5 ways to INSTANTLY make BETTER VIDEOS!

What's up, guys? Welcome back to the channel. Ronald Wayne here. Today I'm going to show you 5 different ways how you can start elevating your videos.
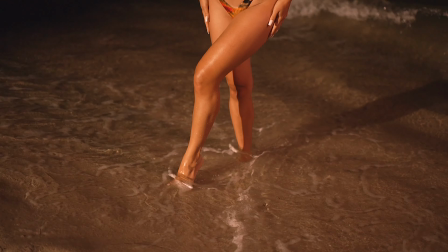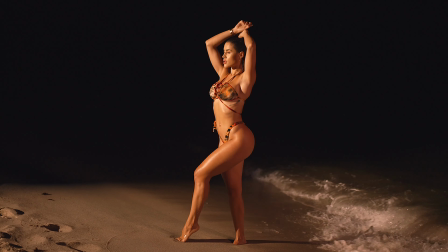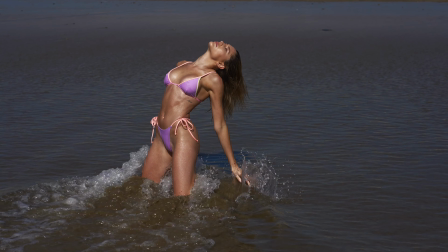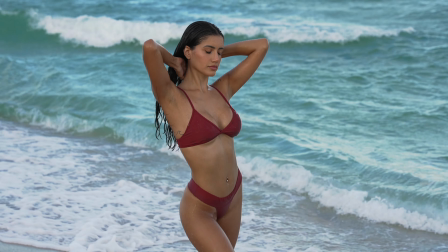Light is probably the most important thing, if not the most important thing. Lighting dictates how the picture is going to look. If it's not lit correctly, you're not going to be able to see the subject. And if it's lit wrong, it's going to give off a bad vibe.
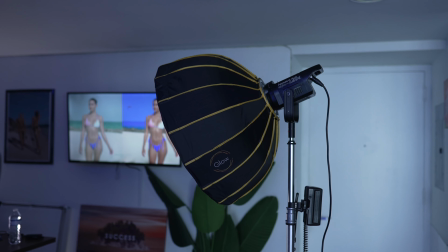0:39 So for example, right now I have my key light, which is the Aperture 120D lighting me right now.
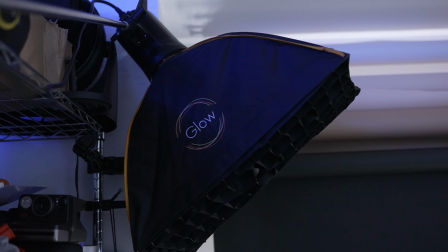0:45 Also, I have a rim light as well that's lighting up the shoulder right here. So if I turn this light off like this, you can see now it doesn't look that interesting anymore. But once I turn it back on, then now you can see everything. It just adds that much more depth. And even if you're working in a small space, my pro tip would be, find a window light, because that's just a lot of natural light. I love natural light, especially for those that's on a budget. If you can't afford all the lights, definitely find a window light. And then also, if you're shooting on location, make sure you take advantage of the time of day.
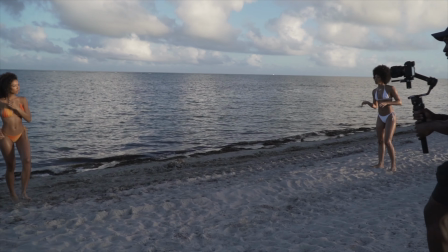1:18 So typically for me, I like to shoot, super early or super late. Start being more intentional about what time you're going out, the type of light that you want, the direction of light.
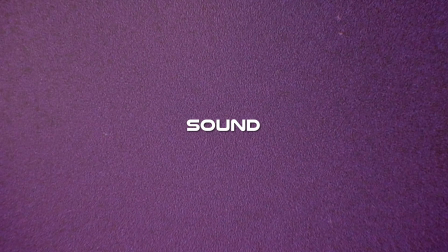1:26 And so that should definitely elevate your videos. I mean, sound is so important. Sound makes us feel a certain way. It can really change the whole mood of the video.
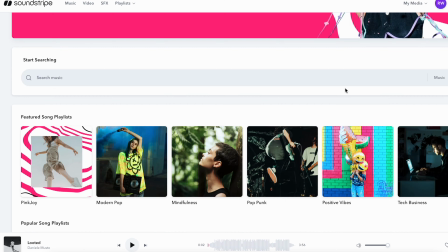1:37 And that brings us to the sponsor of this video, which is Soundscribe. Soundscribe is a subscription-based, royalty-free music library.
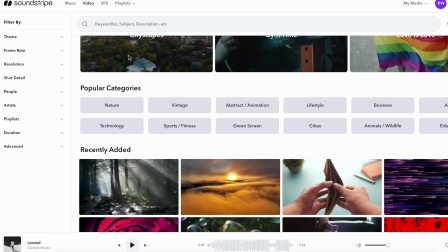1:43 But what's really awesome about Soundscribe is they have 3 different products. They have music, sound effects, and video. So it's everything I need in one place. If you haven't checked out Soundscribe, I'll leave a link in the description. They're giving 15% off a monthly subscription, so you don't want to miss out. It's definitely one of the best. I love them. I use them all the time. It just makes my life so much easier. Music will really dictate how the video feels, how you want the viewer to feel. And so that's why having the right music will always carry out and help tell the story. Make sure your music is on point. And like I said, the link will be in the description. Get 15% off.
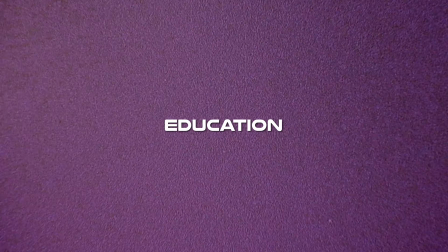2:14 And thank you, Soundscribe, for sponsoring this video. Let's go to the next tip. Study your camera, study the settings,
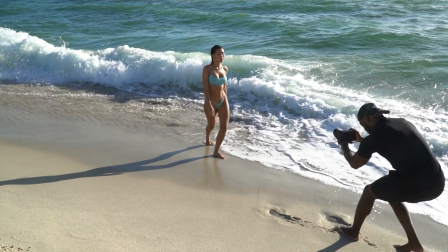2:23 understanding what your camera can and can't do, understanding the frame rates, understanding,
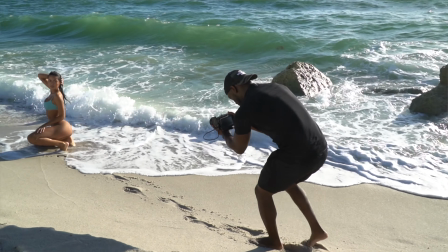2:28 all the settings in your camera, which will help make your videos look cinematic. Me personally, I love shooting everything at 60 frames per second or above, because I'm not sure if I'm going to slow the footage down,
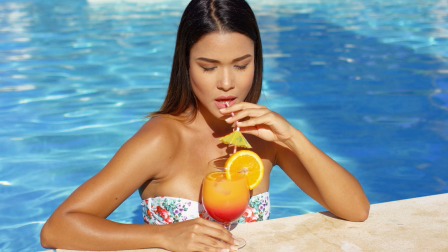2:39 but shooting at a higher frame rate will allow you to pick and choose whether or not you want to slow it down in post. Make sure you learn the camera, learn the settings. That's going to help make you feel more comfortable about what you're doing, what you're filming, what you're shooting. And sheesh, I thought I put this on Do Not Disturb and it still went through. Learn all the settings so that you can maneuver and be comfortable with all the things that you're doing with the camera. And so that would be number 3. Learn and study your camera. And this is also something that, when I first started, I had an idea of what I wanted,
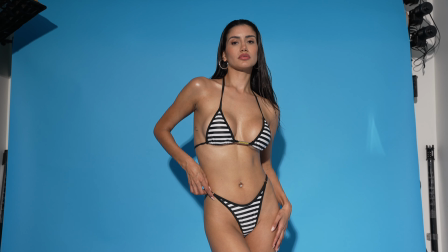3:11 but a lot of times I would go to these events, or I would film a subject and I would just move to the left and move to the right.
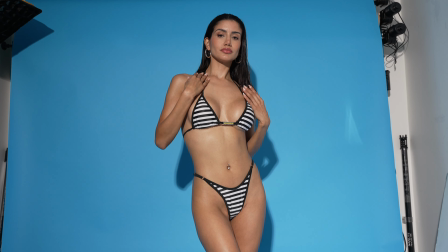3:18 And I really wasn't exaggerating any movement. Movement is so important. And so one of my favorite movements is where I'm coming down and I'm easing myself
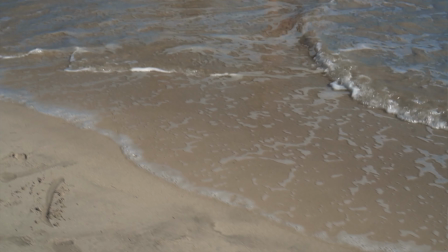3:27 into the scene, so I'm revealing, so it kind of builds some anticipation into the shot.
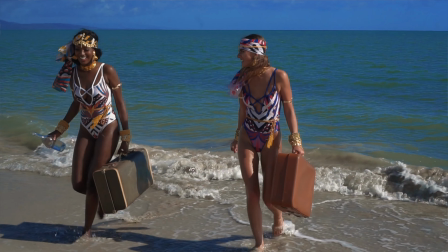3:32 And so there's multiple ways you can do that. You can start from the bottom and come up. You can even come from the top and come down.
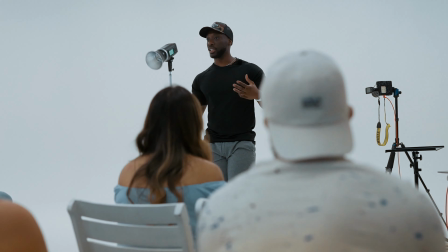3:38 You also can start getting creative with your shots and start maybe coming behind a door, coming behind a hallway or something like that,
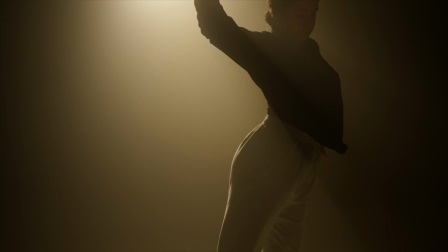3:45 and just start adding movement to your shots that can emphasize what you really want to tell and can bring anticipation into some shots.
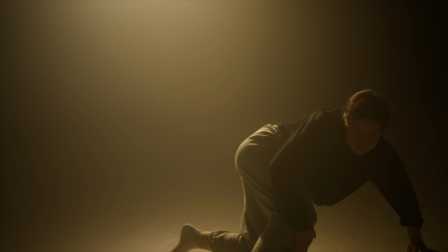3:53 And so movement is very important. Start incorporating that in all your shots. Start adding movement, start planning your shots, start carrying movement into the next shot, and you can really start getting some really dope creative shots. Location is going to be very important.